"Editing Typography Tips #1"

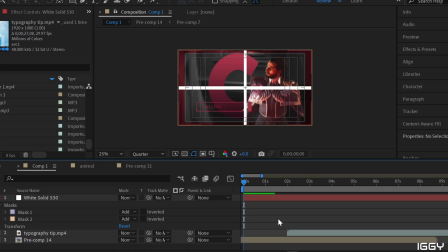0s
All right, hello and welcome to Iggy's first formal typography tip thing. I don't know what to call it, but I've been asked by a couple people what I think about when I am doing typography, so I thought, why not make a typography tip video? So here we are.
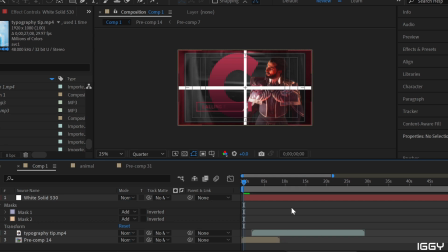19s
There's a few things I'm going to cover. Today, I'm mostly going to be covering placement of text. This is just something that I have started to do just randomly, and I barely even think about it anymore, but it is something that can definitely help.
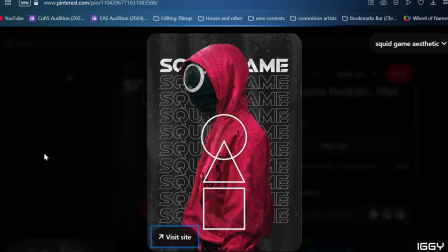36s
First and foremost, if you need help with figuring out good placement for text, going to Pinterest even and just looking up a bunch of
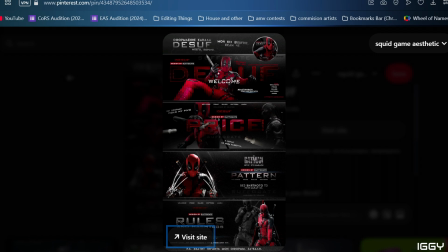46s
advertisements or pictures, you can kind of see the location of how they're doing
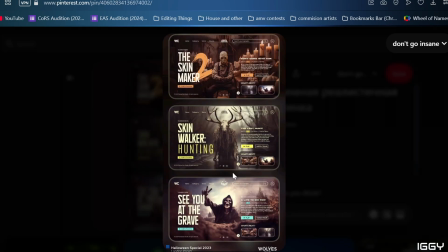52s
typography and the placement of the text.
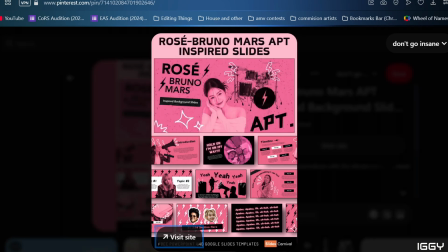56s
That can usually help you at least start trying to figure out the best placement and where to put everything,
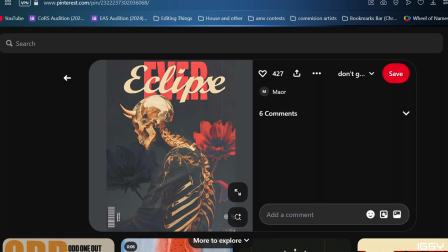63s
as well as just kind of an idea of how I get
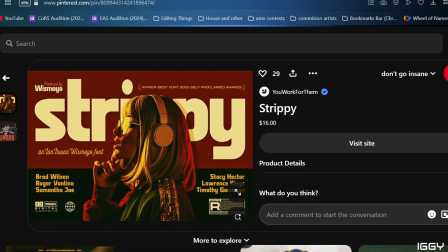70s
some typography placements in my brain. Second, usually I split up my screen.
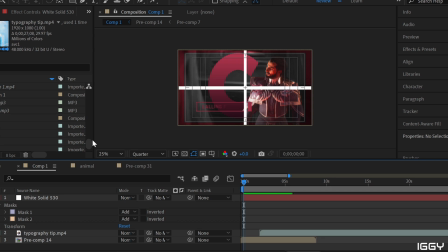78s
I don't do this actually. Usually I don't have this little white bar, but I put that there just to kind of give you an idea. So this little white bar kind of splits up my screen into 4 quadrants. These 4 quadrants are very important when it comes to figuring out where typography goes,
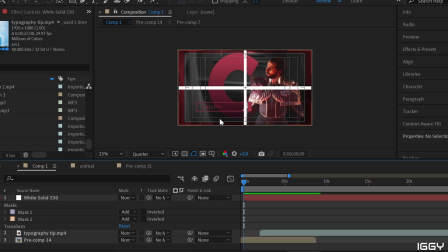93s
mostly because it is showing you where the characters are versus where I'm going to put my text. So for example, in this scene, we have Lucanus here on the right, which means that my top typography is not going to be anywhere on the right because I don't want to take away from that character and his placement.
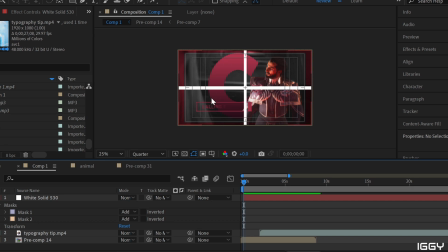111s
So for me, I usually go to this bottom corner. I don't usually go to this top half, mostly because when you go to that line of sight, once you get past that, it kind of looks a little bit awkward. Not that it always does, but it is an option.
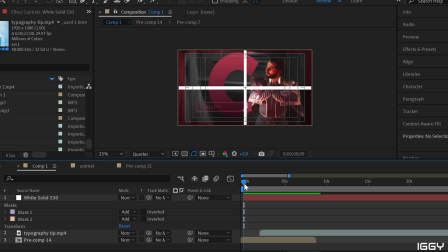129s
Here, if you're looking at my typography here, it is mostly in this. I don't usually try and cross this. However, because he's far enough away, I can put a little bit of typography on him and it's not going to detract from the character.
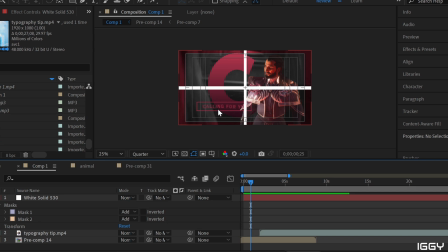145s
That is one thing to consider, but most of my text is in the lower quadrant of this little scene.
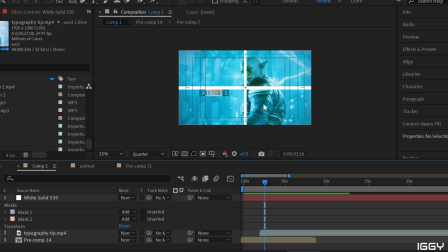152s
So here is another example. Solus is mostly on the right side of the scene, so my typography is going to be mostly on the left side. I technically could have brought it up a little bit more, but I also am thinking of where the eye line is going from Solus, so Solus is looking kind of down, so my text isn't too far down,
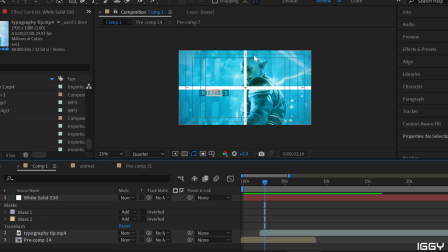172s
but if you look, it's pretty much right where Solus is looking, so the eyes can track it and it doesn't look too far off.
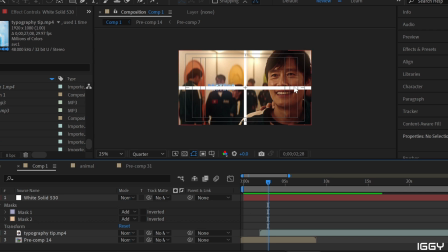180s
Here is another example. We have a character on the right. This time I have centered my text. I did add an effect so that there's 2 layers. It is the same word because the song allowed that with the beat, so I could actually create a replica of the word and it wouldn't be too much.
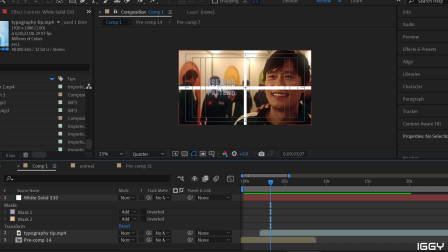199s
But again, placement of the characters on the right, text is on the other side.
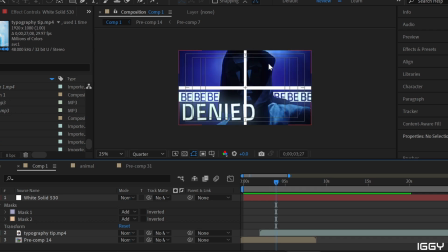206s
So this one gets a little bit tricky. Again, I'm not looking at this top half because now the character is looking down. It would look strange to have the text here unless I masked the entire thing and wanted to do a full typography up here.
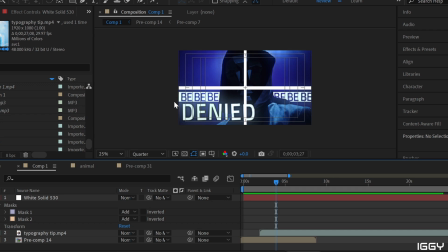222s
That actually turned out really well here because it's just under my center line and I decided to repeat my word so you could see it through the entire thing. The reason I decided that is because the song doesn't allow for a lot of text.
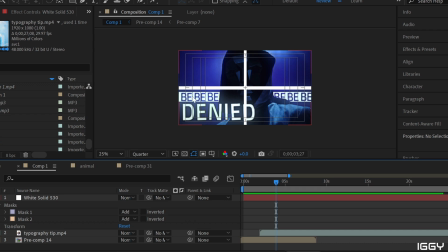236s
This part of the song is drawn out, and just having B by itself is not something that usually looks right in my head. So I just repeated it multiple times. I created a strip of white.
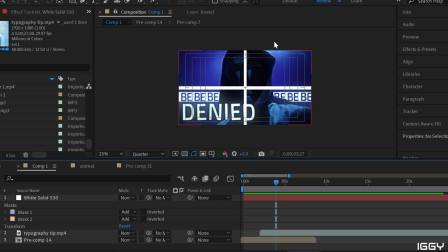249s
Again, denied is mostly on this side. I'm looking at where the character is looking, which is down and to the left. So that is where I'm going to put most of my text. I did get a little bit off the center, which is okay because at that point it is not on the character's face.
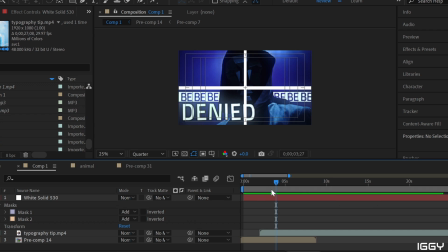263s
That is one huge thing when it comes to typography for me. The only way this could be acceptable is if you have an outline of a text. That would have also worked, but I didn't do that at that point because I hadn't really been messing with it too much when I created this edit.
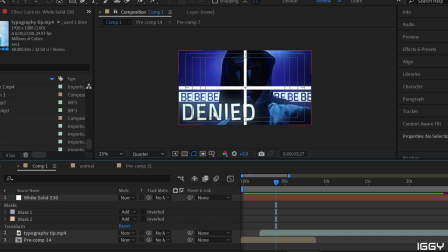279s
But I definitely probably would have made the plain white background and
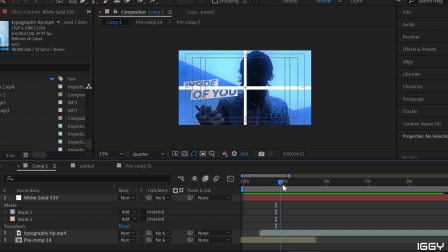284s
then done the outline here for my typography if I had thought of it. So this one, again, the character is looking down, this time at his hand. However, I don't want to take away from that hand. Don't want to go above the eye line, and I don't want to distract from his hand holding the knife.
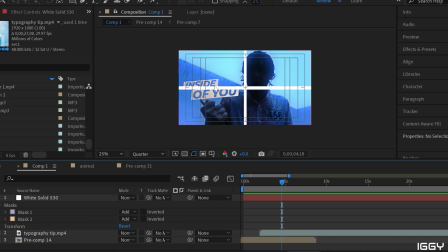300s
So that leaves only one spot, which is here. Again, I am lined up with my line. I'm not above, because again, he's looking down, he's not looking up. We don't want to detract from here. So line, my 4 quadrants, he's mostly on the right side, need to be on the left.
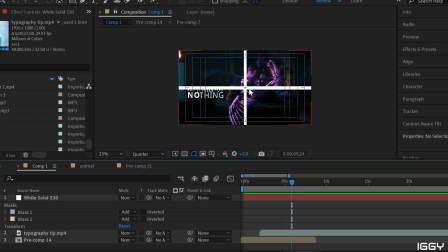320s
So this one is, the reason I brought in this one is because the characters are not technically on the right side, but kind of in the center. So the main focal point of the edit or the video is in the center.
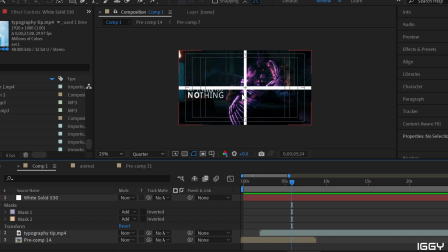335s
So I don't want to take away from that center aspect, but I do want to add my text. And when I'm looking at my text, there's a lot of words. So instead of making it go all the way over across the entire thing, I'm going to just make it so it is in one side of the edit.
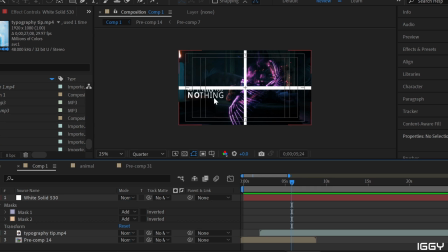351s
I'm not crossing this line when I am doing this. You can do it sometimes and it can work out well. But just be careful when you are going back and forth with your typography. Sometimes it can look a little busy. Here, at least, you have the entire line if you look at it here.
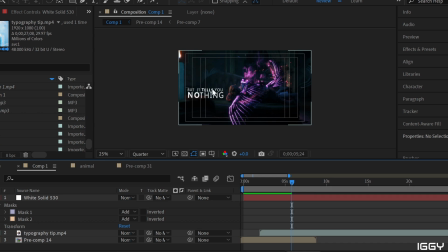368s
And I also have bolded specific parts of the words to bring attention to those words, which is something you can do. I even just bolded the no in nothing just to bring attention to it.
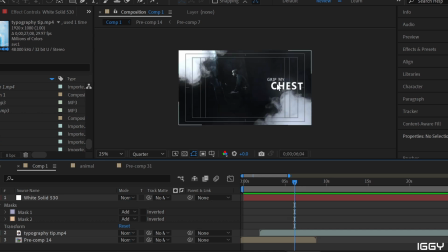382s
Now here, again, we have that same idea.
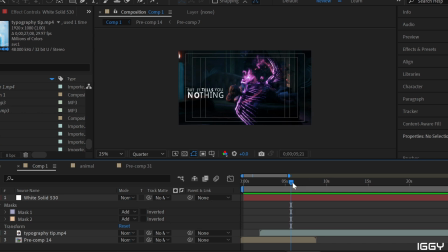385s
Usually when I am doing these bolded words, it's when I have a lot of words or I'm doing a double layer of words. So in this, I am doing a double layer of the words. I look over here, I'm doing a double layer of the words.
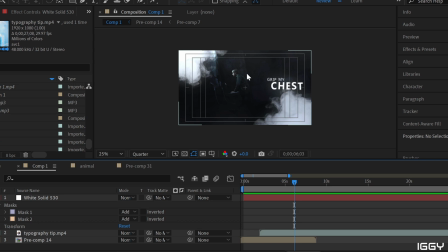398s
I have bolded the most important word in my text. That helps kind of just bring attention to the words I want attention to. For this one, I know he is looking over here, but with this edit, it's definitely all about creating an uncanny valley.
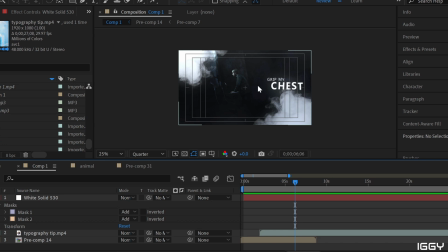416s
So sometimes it is okay to kind of think about that. If he is mostly on, if we do my little square, he's mostly in the middle with some little part in here. So I don't want to take this half of the edit.
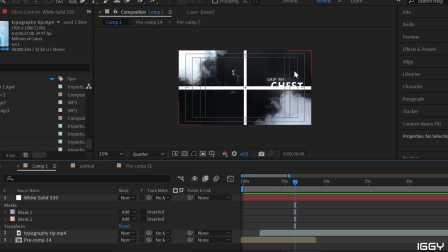431s
I'm going to be focusing more on the right side because I have more space on that side for my typography. This one, we again have that gaze. He's looking back. This time he is mostly, the attention is drawn to the top right. So when I am going to be doing my typography, he's looking down to the left.
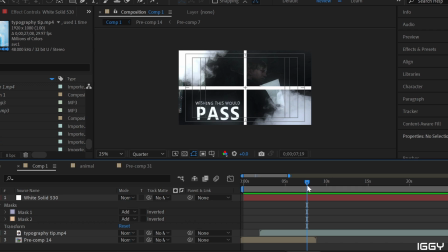449s
So I'm going to be putting my typography down to the left. Again, I have a double layer. This song was a bit slower, so I wanted to create emphasis with the placement as well as me bolding specific words. And I did that with pass.
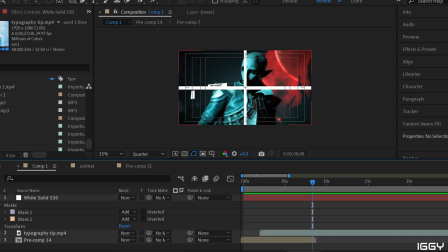466s
Now this one, okay, so sometimes when you are doing typography placement,
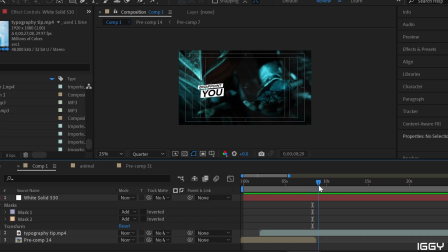472s
you can be thinking of scenes right next to each other. So if we look at this, I start off, he's looking down and to the left again.
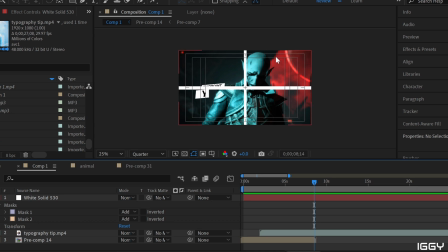480s
He is mostly in the center, but his head is mostly in the right quadrant. So we need to be over on the left side because I don't want to detract from where he is. Plus, if you look at the light is mainly focused on this section here, not down here.